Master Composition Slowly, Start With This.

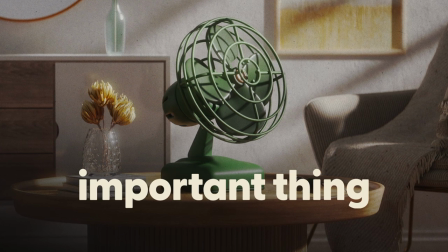0:00 Alright, I'm going to start this lesson by saying arguably the most important thing you might ever grasp about composition.
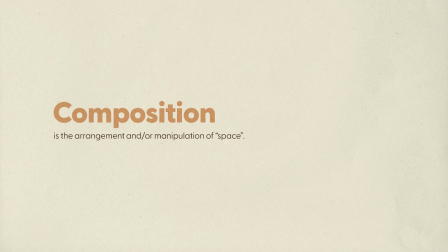0:07 Composition is the arrangement and or manipulation of space.
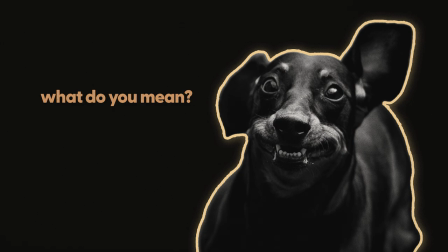0:12 And that's it. But okay, then what exactly do I mean by manipulation of space?
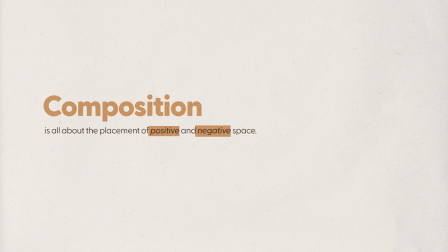0:17 Well, essentially, composition is all about the placement of positive and negative space.
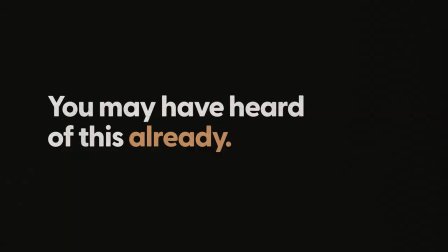0:24 Now, you may have probably already heard of that before, which you most likely have. But this, I believe, is foundational to composition.
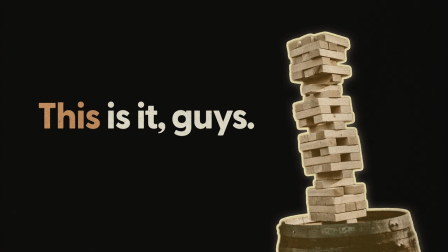0:31 These are the building blocks of composition, so to speak.
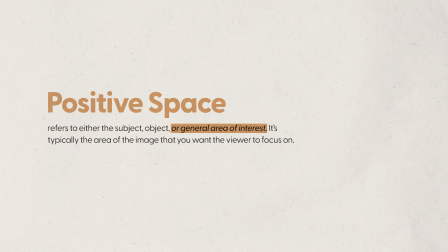0:36 Positive space refers to either the subject, the object, or general area of interest.
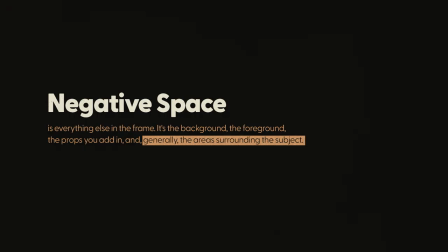0:42 It's typically the area of the image that you want the viewer to focus on. Negative space, on the other hand, is everything else in the frame. It's the background, it's the foreground, the props that you add in, and generally the areas surrounding the subject or area of interest.
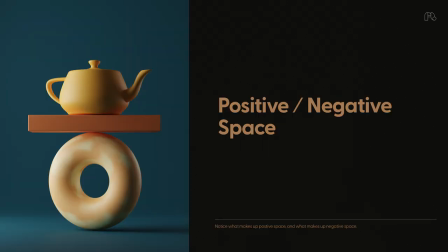0:59 Let's take a look at a simple example. What do you think is the positive space? And which do you think is the negative space? The positive space is the object staring right at us.
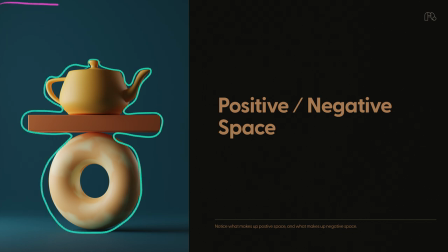1:13 It's the donut shape, the block, as well as the teapot. And the negative space is all this dark teal space around it.
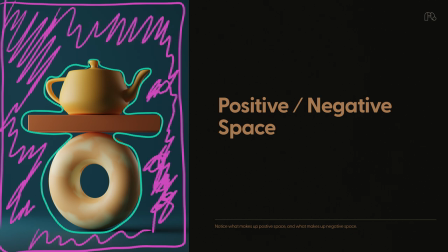1:20 It's the background as, well, some foreground as well. How about this example?
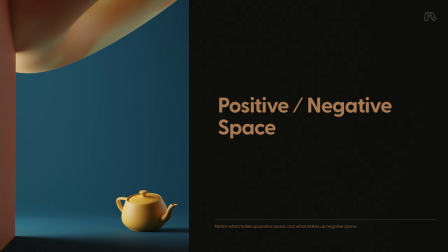1:25 What do you think is the positive space? I would say it's the teapot this time. And the negative space is still the dark teal background, but it also now includes the donut shape and the block, which was our positive space in the previous example.
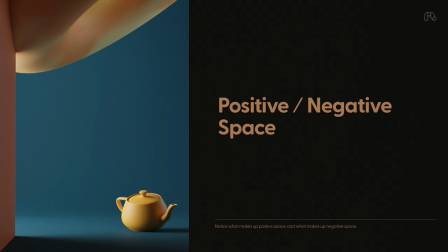1:40 Now you're probably like, why though? Well, it's because the teapot is where my eye is drawn to. It's now the main area or object of interest, and everything else seems secondary. I would even say that this donut shape and block are now a part of the framing for the teapot instead of part of the subject itself.
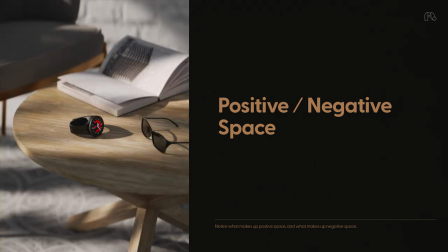1:58 I hope that makes sense. Okay, what about this example? This one might be a little bit trickier. I would say that the entire table with the objects on it is the positive space, while the chair, the floor, and the background make up the negative space. I know that might sound a little bit confusing.
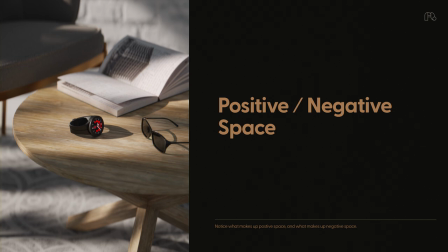2:16 Now, you could say that the watch only is the positive space and the rest is negative space. But I think that a lot of the table was left in the frame for a reason. It's to show us that the table as a whole, including all of the elements on top of it, is the subject or area of interest.
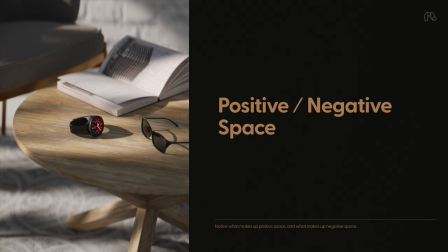2:33 It's telling a story, rather than just showing us a watch. Now, if I wanted to make the watch more obvious as the positive space,
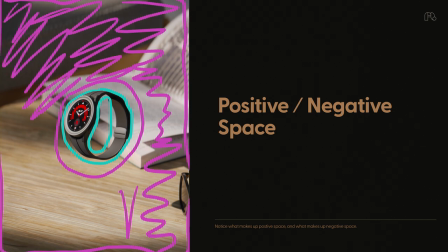2:42 I would simply zoom in into the watch, making the positive space a bit more obvious by, well, taking up more room in the frame.
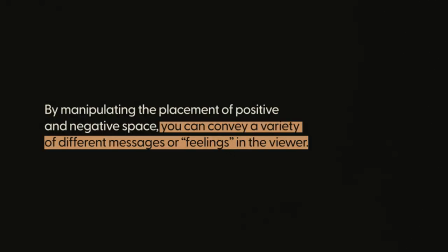2:50 By manipulating the placement of positive and negative space, you can convey a variety of different messages or let's just call them feelings in the viewer.
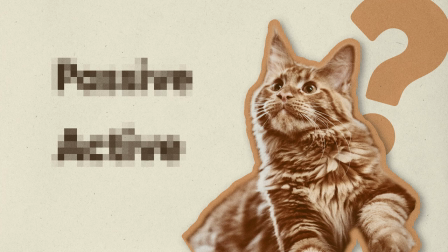3:00 Now there are two more terms that can describe this and I would argue are just as important if not more than positive and negative space.
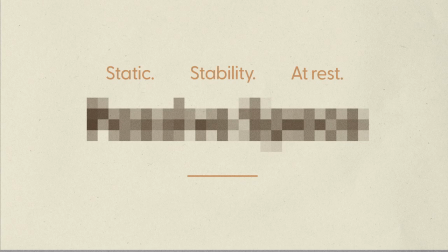3:09 So let's say you want to create a feeling of rest, a static image, or a feeling of stability. Then you might use what's called passive space. Passive space is all about creating a sense of balance and harmony within the image.
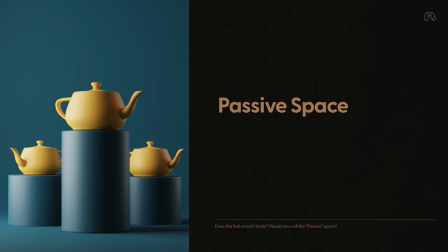3:26 Here's an example of passive space. One major thing to note about this composition is that it is almost perfectly symmetrical, so my eye pretty much just sits and rests right here in the center.
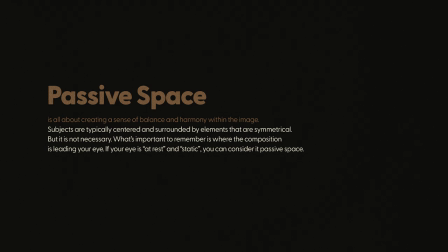3:40 Now elements do not need to be completely symmetrical to be considered passive space. Remember, it's all about where the composition is leading your eye. If it's at rest and static, it's passive space.
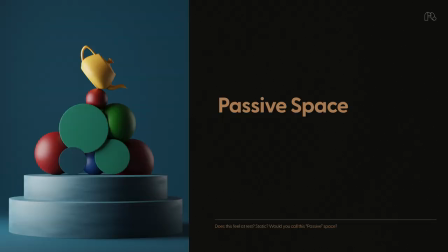3:53 Consider this next example. Everything here apart from the platform is not symmetrical, but the focal point is somewhere around here, centered up vertically. And the image is not leading my eye anywhere else. It's right here.